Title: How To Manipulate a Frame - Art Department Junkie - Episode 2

Hello and welcome to Art Department Junkie. Today I'll be going over 4 basic design elements that you can use to manipulate a frame.
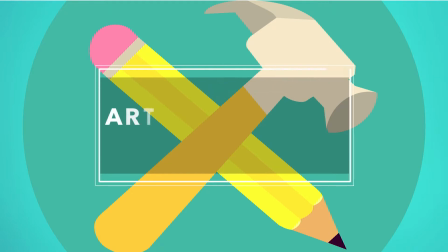All of this goes hand in hand with shot framing and composition, so if you're familiar with that, this should be a breeze. I'll even be showing some examples from famous films so that you can get a better idea of what I'm talking about. So 4 simple things you can use to help manipulate a frame would be line, color, balance, and size. Line is basically shot composition. Horizontal, vertical, diagonal, etc. A horizontal line, almost like the horizon, gives us a very calm and peaceful sort of tone. If you have a lot of vertical lines together, it's very structural and powerful. Think of like columns of buildings. A wavy line or a curvy line seems a little more feminine or serene. It doesn't make us feel as tense, but a straight line is very stern, it's very to the point. A diagonal line is really sharp and aggressive, and it tends to draw the eye depending on which way it leans. So if you were to put 2 diagonal lines together like this, or like this, you're almost creating an arrow that draws the eye up or draws the eye down. The eye is going to tend to go towards that point. When 2 diagonal lines come together, or when you have lines that are drawing your eye towards one place, it's called a leading line. Leading lines are huge in film, and most of the time they're diagonal lines or slightly curved lines that take your eye from one place and draws it over to another.
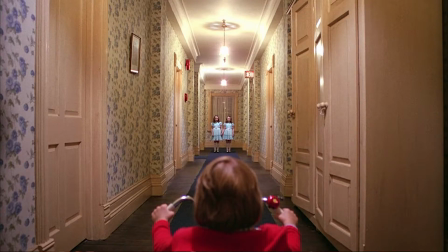(1:31)
So a really good example of this is in The Shining, when the kid is riding his tricycle down the hallway, and then you stop and you have these 2 diagonal lines of the hotel rooms on the left and the right that draw the viewer's eye all the way down the middle of the hallway to where the twins are. Color is also a really big part of design. They have emotional meanings, societal meanings or cultural meanings, and psychological meanings. For example, if you think of the color red, it means love or passion, but at the same time it also means anger and strength. For example, in Western culture, white normally symbolizes purity, but in Eastern culture, it normally represents death or nothingness.
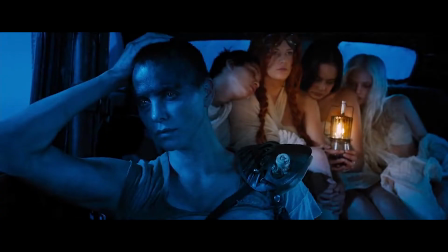(2:10)
Here's a good example of color from Mad Max Fury Road. As you can see, the dominant color is blue, but the hint of orange in the background draws our eye to it because it's different than the rest of the frame, even though everyone in the background isn't in focus.
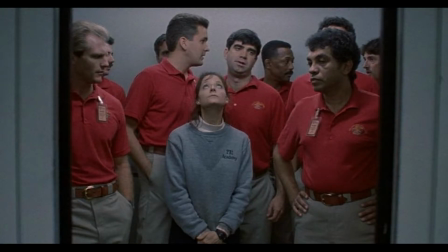(2:24)
Here's another example from Silence of the Lambs. As you can see, the main character wears gray and is in the center, and everyone else around her is wearing red. This shows that she's different from everyone else, which is what they're going for thematically. Size is another thing that draws a viewer's eye.
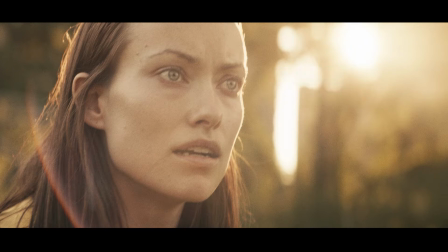(2:38)
Think of a close-up. In a close-up, the actor's face is the largest thing on the screen, which is why our eye is drawn to it.
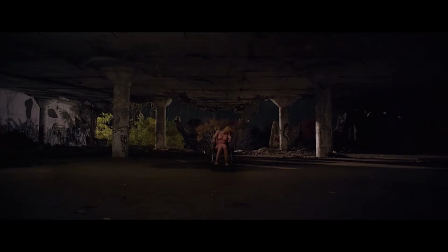(2:45)
This is a still from It Follows, where you see the character is perfectly in the center, and she also wears the lightest color in the frame, which is pink. You'll also notice that she's the smallest thing in the frame, so our eyes will naturally go to that because it's different than everything else around her. Weight or balance plays another part of design. Your eye will naturally go from one side or the other depending on where the action is.
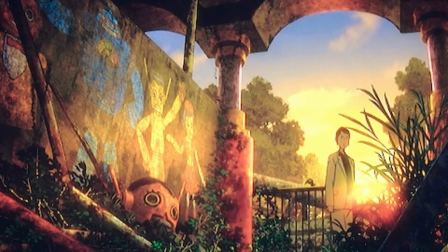(3:06)
If you have a really cluttered left side of the frame, your eye is naturally going to follow the action to the right.
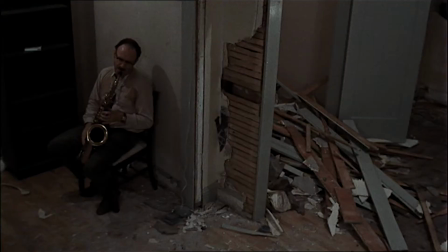(3:12)
If you have a really cluttered right side of the frame, your eye is naturally going to follow it to the left.
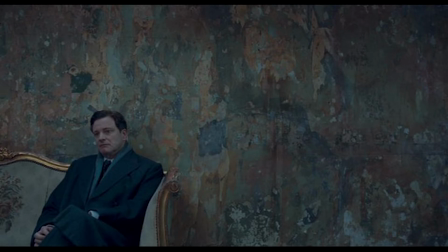(3:16)
Here's a perfect way to use balance in a scene from The King's Speech. Understanding balance and how to use it is a great way to build tension in a scene. As you can see, the character is in the lower left side, which gives the viewer this uneasy feeling because there's so much empty space, and that's exactly what they're going for.
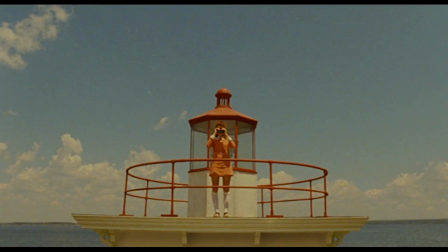(3:33)
Here's another example of balance from Moonrise Kingdom. If you'll see, the clouds take your eye from the left all the way into the center, and then the vertical lines that center the character bring your eyes down, but then the curved lines that go around the railing bring your eyes back to the center. As always, links to the films I talked about are in the description box below. I pulled all of these screen grabs from One Perfect Frame, so go ahead and check them out while you're down there. If this interests you, I highly suggest watching the video series Every Frame a Painting. It dives deeper into the cinematography, composition, and design of today's films.